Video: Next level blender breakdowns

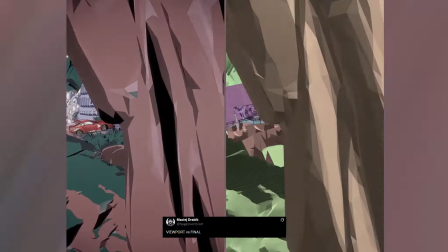(4:04)
You can clearly see extra, slightly flickering geometry layered into the models and animation to recreate that hand-drawn feel.
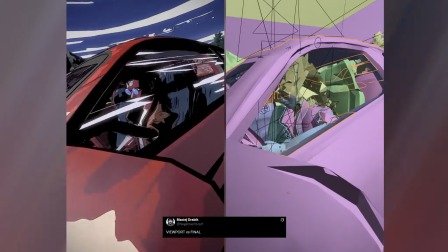(4:11)
The small inconsistencies, the subtle jitter, the way forms jump slightly from one frame to the next.
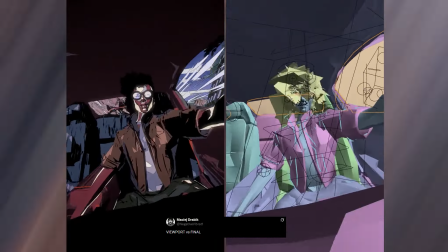(4:17)
That imperfection is what sells it.
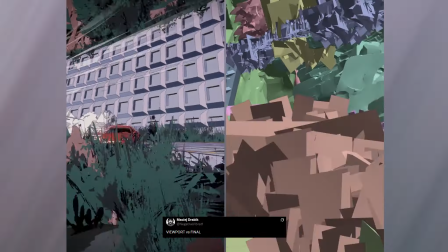(4:20)
It breaks the clean, mathematically perfect motion of modern 3D and replaces it with something that feels organic and human.
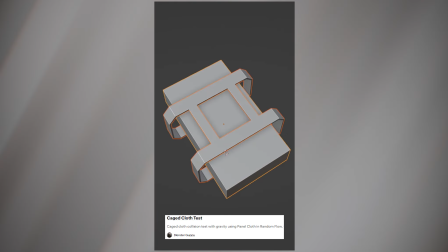(4:28)
You don't need to model every single detail, and Blender Guppy shows this perfectly here while making a sack-like form.
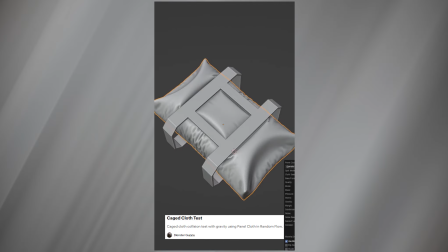(4:35)
If you tried to sculpt all those wrinkles by hand, you could probably get them to look this good, but it would cost you a lot of time.
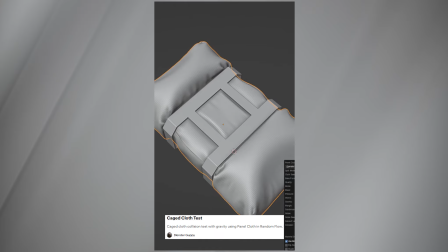(4:42)
Instead, this approach gets you believable detail fast, overcommitting to heavy sculpting.
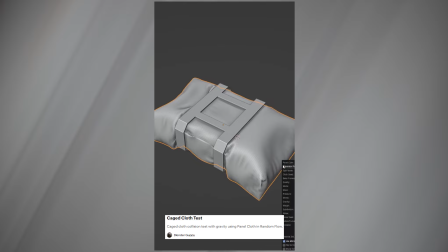(4:48)
It's a neat technique for anyone who wants strong surface detail quickly and efficiently, especially when the detail doesn't need to hold up to extreme close-ups.
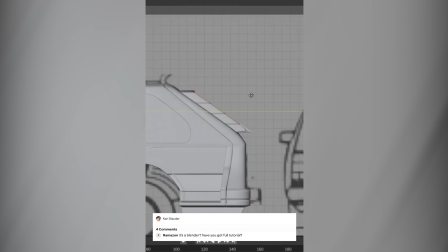(4:56)
Don't let this demo fool you. Modeling is not this easy or this fast. Demos like this have a way of pulling you into 3D, making it look effortless,
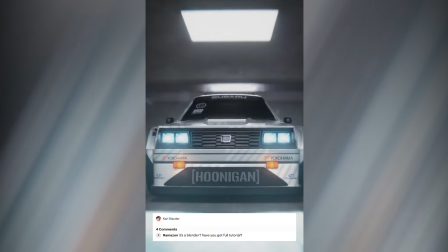(5:05)
only for you to realize later that you can spend days just working on the chassis of a car.
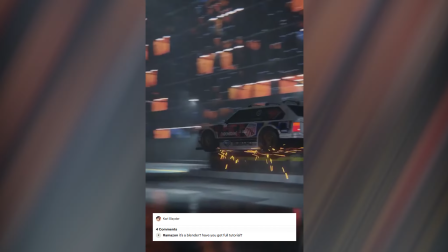(5:10)
That said, when it finally comes together, there's nothing quite as satisfying.
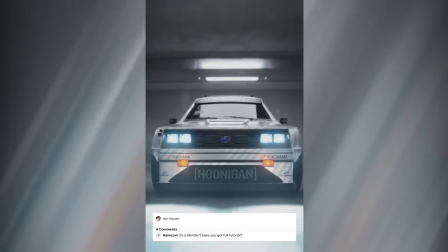(5:14)
The struggle is part of the process, and the payoff comes from pushing through those slow technical stages and seeing a complex model take shape.
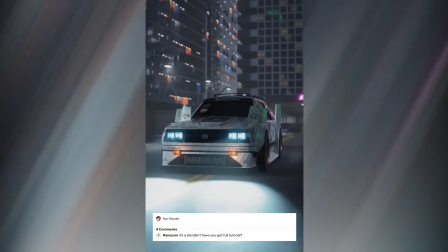(5:22)
That moment of completion is what keeps most of us coming back.
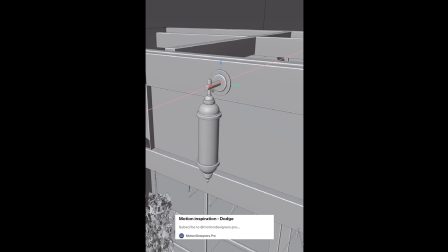(5:26)
Just like Carrie Slater from the previous video, Motion Designers Pro also sneak in a standout render they clearly want you to notice.
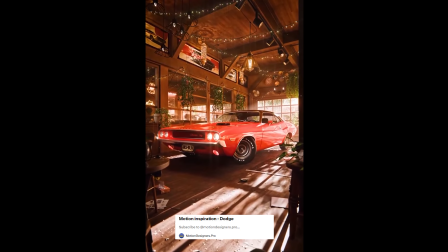(5:33)
Great lighting, strong compositing, everything is dialed in and it all looks fantastic.
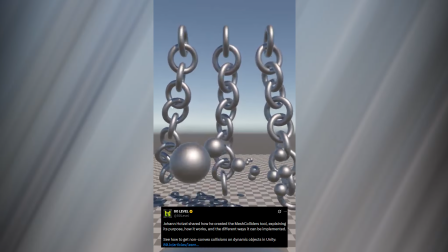(5:39)
Watch this demo by Hanhatzel, where he breaks down different optimization techniques for increasing FPS when working with collider meshes.
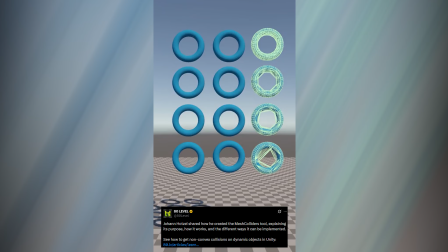(5:47)
He compares several approaches, using the original mesh, concave colliders, convex colliders,
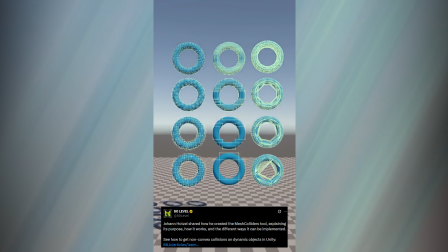(5:53)
and even simple cube-based proxies that follow the shape of the object, almost like voxelized colliders at different resolutions.
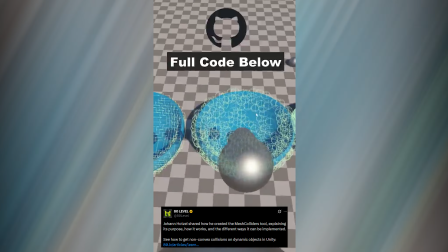(6:00)
What's interesting is that many of these methods achieve nearly the same practical result, but at drastically different computational costs.
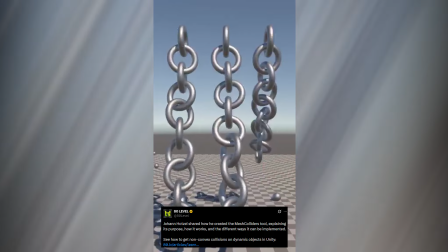(6:08)
It's a clear reminder that the default approach is not always the best one, and why these kinds of breakdowns are so valuable.
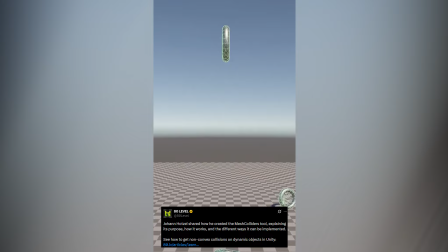(6:15)
They force you to rethink assumptions and choose solutions based on performance, not habit.
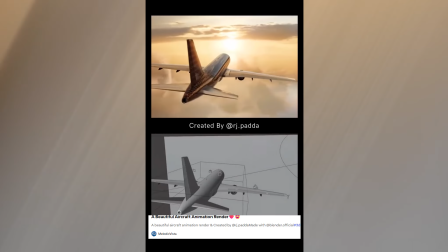(6:21)
What a magnificent render by RJ Patamide. This could easily pass as a frame from a movie. And what's impressive is how restrained it is. Great lighting and a well-made model do most of the heavy lifting.
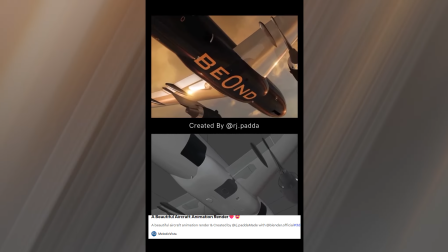(6:32)
There do seem to be some volumetric clouds in the scene, but beyond that, it's surprisingly minimal.
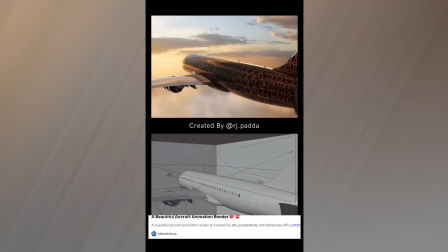(6:37)
A solid model, a good HDRI, and careful lighting choices. No unnecessary effects, no overcomplication, just strong fundamentals executed well.
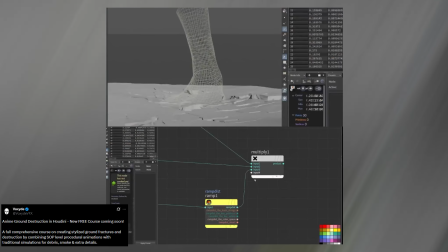(6:45)
Next up is Vox Day, with a great breakdown of a ground destruction scene in Houdini.
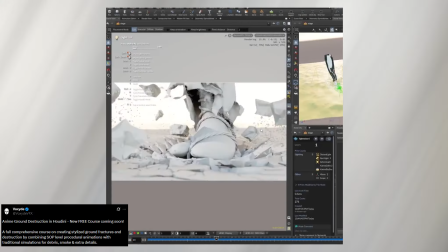(6:51)
This is easily one of the best Houdini training channels on YouTube.
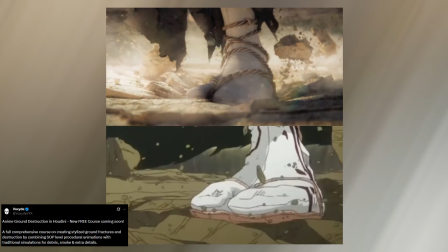(6:54)
The demo is especially strong because it shows the same setup in multiple ways: a raw viewport render, a realistic render, and an anime-style render.
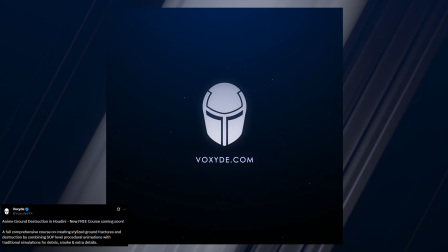(7:03)
What makes this even better is that it's planned as a free course. And don't be put off just because it's Houdini.
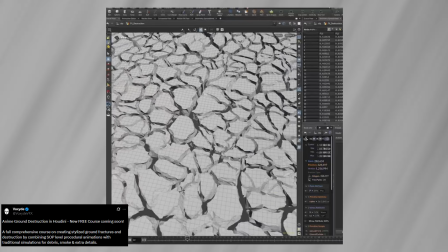(7:09)
Those skills transfer surprisingly well into Blender. The core ideas around simulations, attributes, and procedural thinking carry over almost directly.
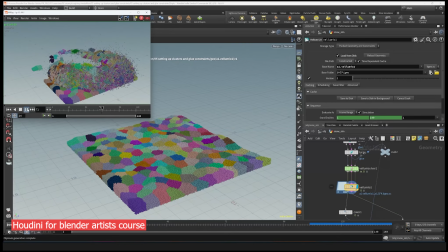(7:17)
If you want a smoother entry point, the Houdini for Blender Artists course is also a solid way to get up to speed with the basics.
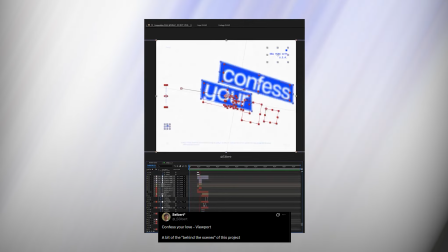(7:24)
If you thought 3D was complicated, take a look at this After Effects breakdown by Cybert.
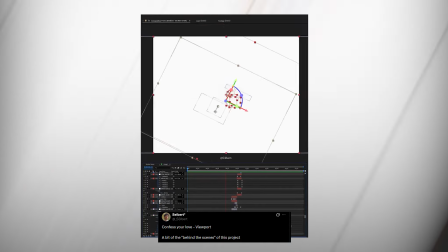(7:29)
If you're aiming to make those viral TikTok-style edits of movies and celebrities, this is exactly the space you want to be in.
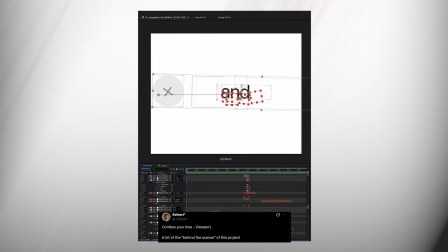(7:35)
What makes his content valuable is the clarity of the breakdowns.
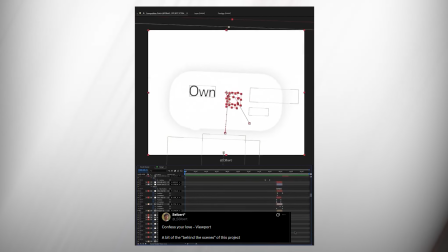(7:38)
He shows you what the workflow actually looks like, where to start, how things are layered, and how the edit comes together.
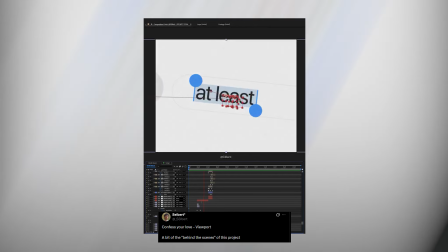(7:45)
It gives you a realistic picture of the process instead of just the polished final result,
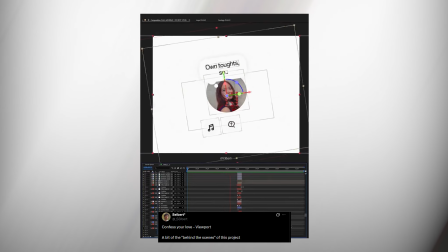(7:50)
which is perfect if you're trying to understand how these edits are really made. And that's it.
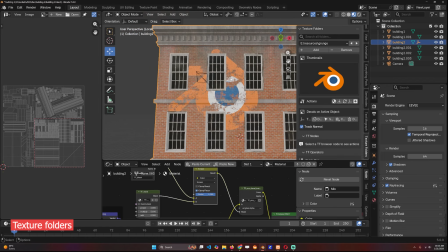(7:56)
Before you go, just a quick note. Texture Folders, my add-on for managing textures inside Blender, is now on version 3.
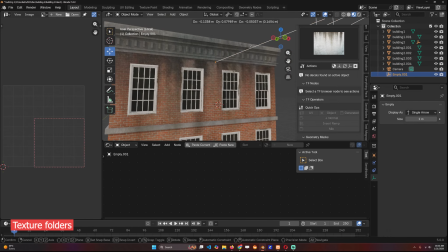(8:03)
It now includes decals, masks, and a few other quality of life improvements that make working with textures much faster.
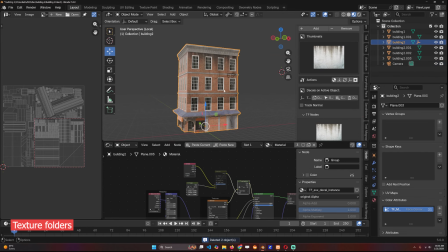(8:11)
You can grab it easily. Links are all in the description.